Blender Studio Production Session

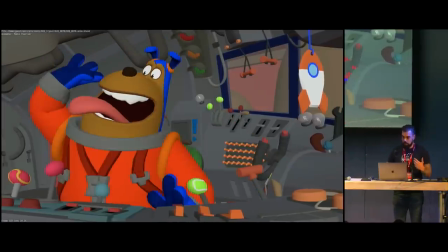So I took this. I start to push all the timing and the rhythm,
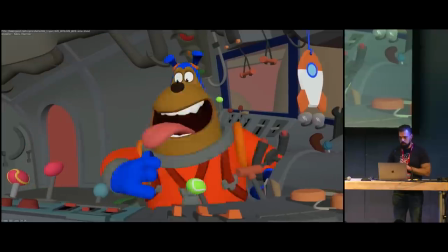following the same principle that he was going smash everything and after that when i had this i saw it to rick i said like
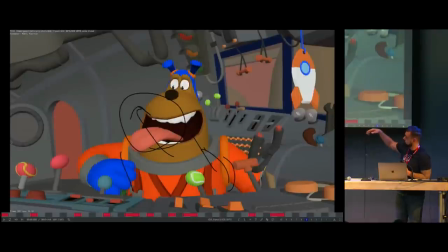hey rick what do you think and he started to do scribbles like no this like this and it's like
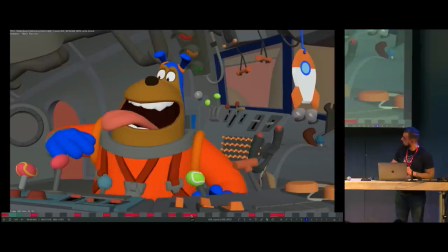that and start to give me feedback but in this case the feedback is a bit different as you can see every red dot is um
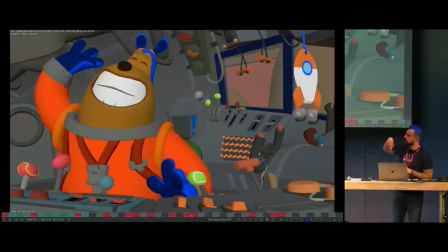a note that he was giving but the in the we didn't have to record references again it was just like push this,
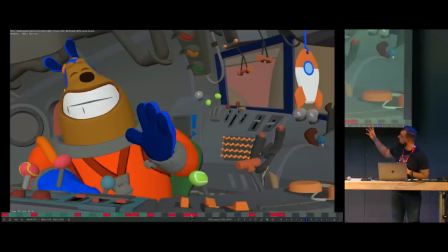push this arm up, push this time in here, so everything was a bit more artistic in a way,
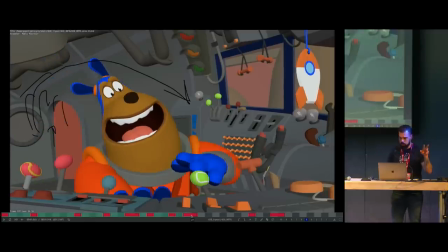you know, you didn't need to go back to the, take your camera and do stuff,
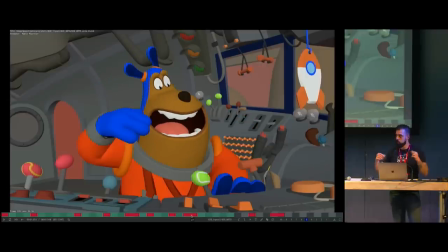so it felt a bit more organic in a way, you know, it was like more just draw.
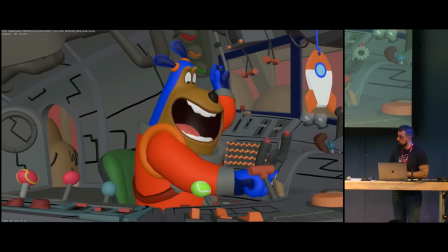And after that, then I took my block in, I polished it,
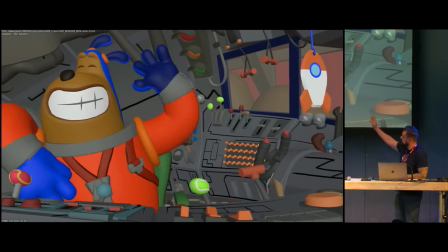I added all the extra stuff that is happening here, all the movement, and I was done.
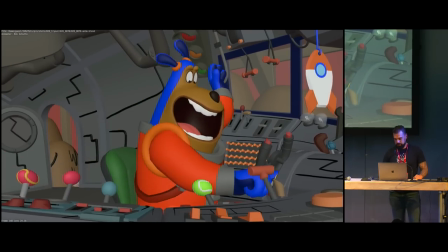So yeah, next up is Simon. So, please.
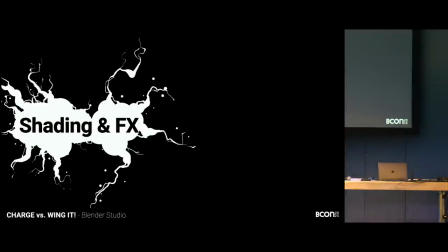Hello, I'm Simon. I did the shading and effects on both those films. when talking about the differences between those two projects in terms of shading effects a bit tricky because
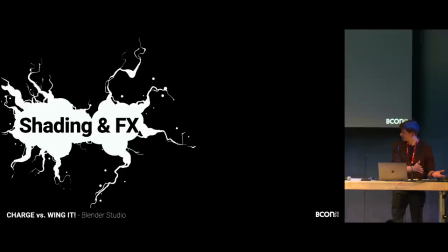basically the sum of all of the shading on both films is the differences let's try anyways so start with the similarities we went with both of them in
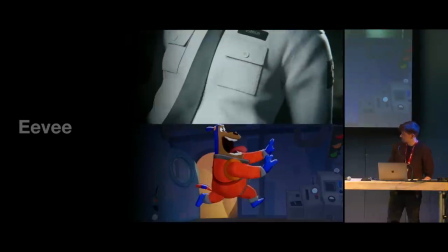Eevee and that's about it so I want
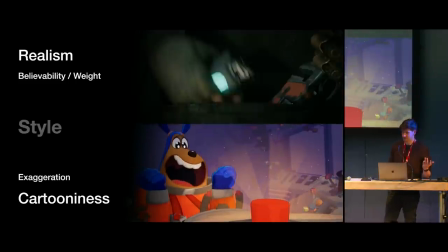to talk a little bit like more broad scope about the differences in like a a more global picture and then
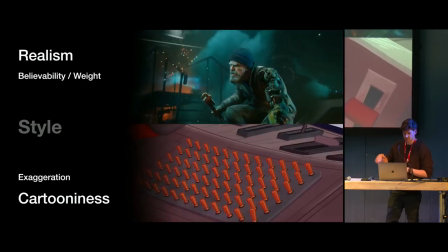go over a whole zoo of things that we came up with to fix some of those things.
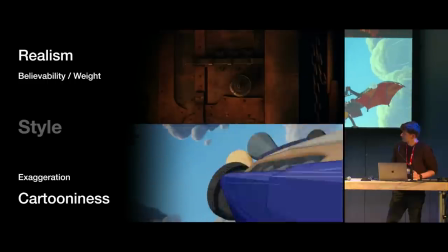So in terms of general style,
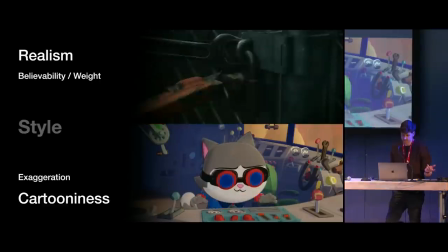obviously, Charge is moving more towards a realistic style, while Pets is going into the cartoon territory.
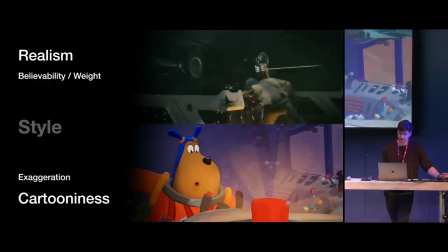And there is a certain story emphasis on that as well.
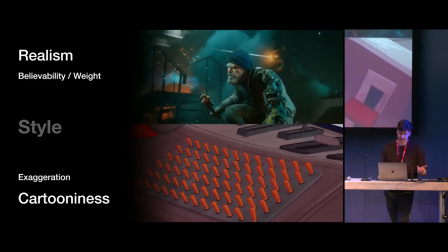With the realism, we're trying to create a certain believability and an emotional connection for people to connect with the story,
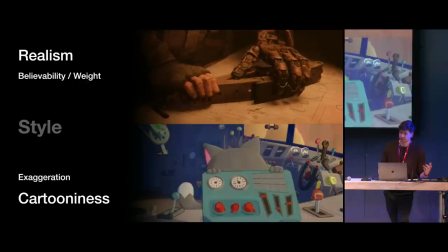to add weight to every single action, and with the effects also to make them look realistic and make it look like the character is actually being impacted by what is happening on screen.
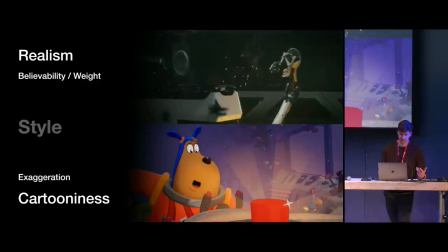And with the cartooniness, we're kind of trying to push a little bit more that kind of exaggeration to push the humor and just
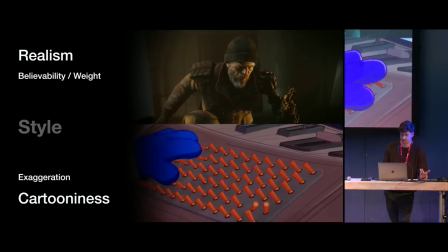allow for some of the gags to be a little bit more of a physical humor that you couldn't really do with a realistic style.
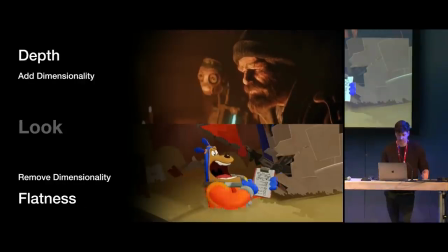And then in terms of overall look, to achieve that kind of stuff,
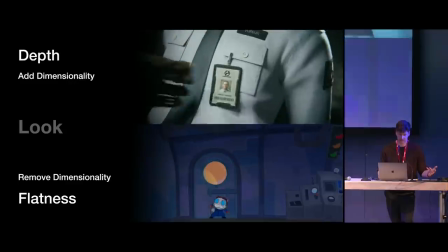you want to go for more of like a depth so with the the whole shading idea and also the general rendering you're trying to create more depth and dimensionality
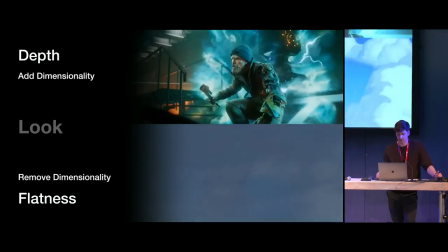to also bring the viewer closer into the action and with the more cartoony style of wing it we're trying to go in the opposite direction where we create more
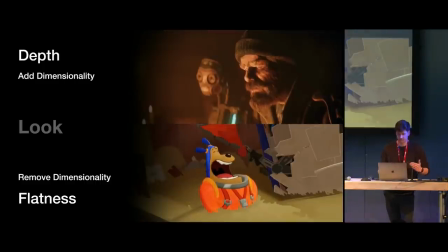of kind of a flatness to emulate that cartoony feeling and create very
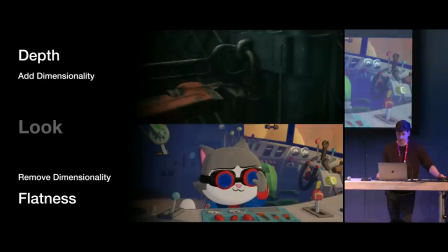clear shapes that can support the the exaggerated poses and stuff like
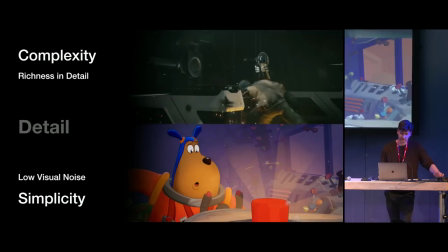that and then in terms of detail it's also basically the opposite we're in for the realism we're trying
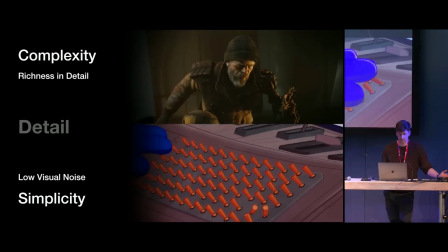to push push a certain level of complexity to make it believable and I like a certain level of richness in what we're seeing
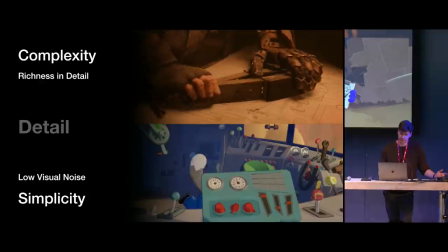and for for the cartoon in this we're trying to go in the opposite direction of pushing more of a simplicity
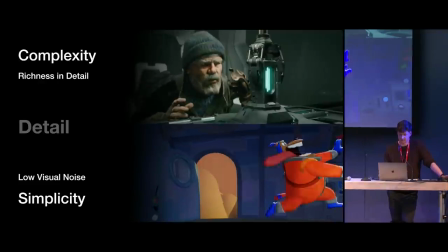by removing certain detail that is not really necessary, just creating additional noise.
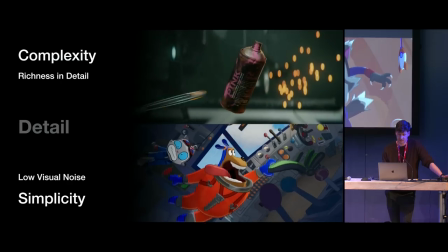To set a very clear focus on characters and actions and also emulate that hand-drawn look.
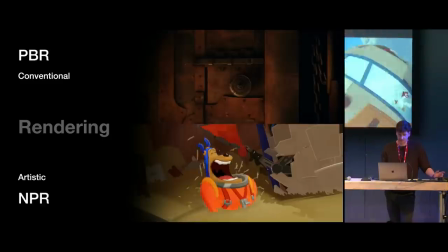And then to achieve these kinds of things for rendering, of course, for realism is very clear.
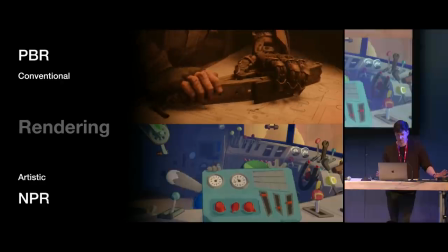Just go with PBR. It's just conventional. You just do that. You're going to be good.
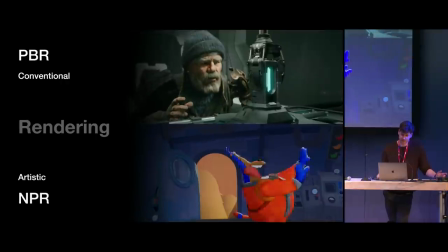And then for the cartoony look, it's NPR, which that can basically mean anything.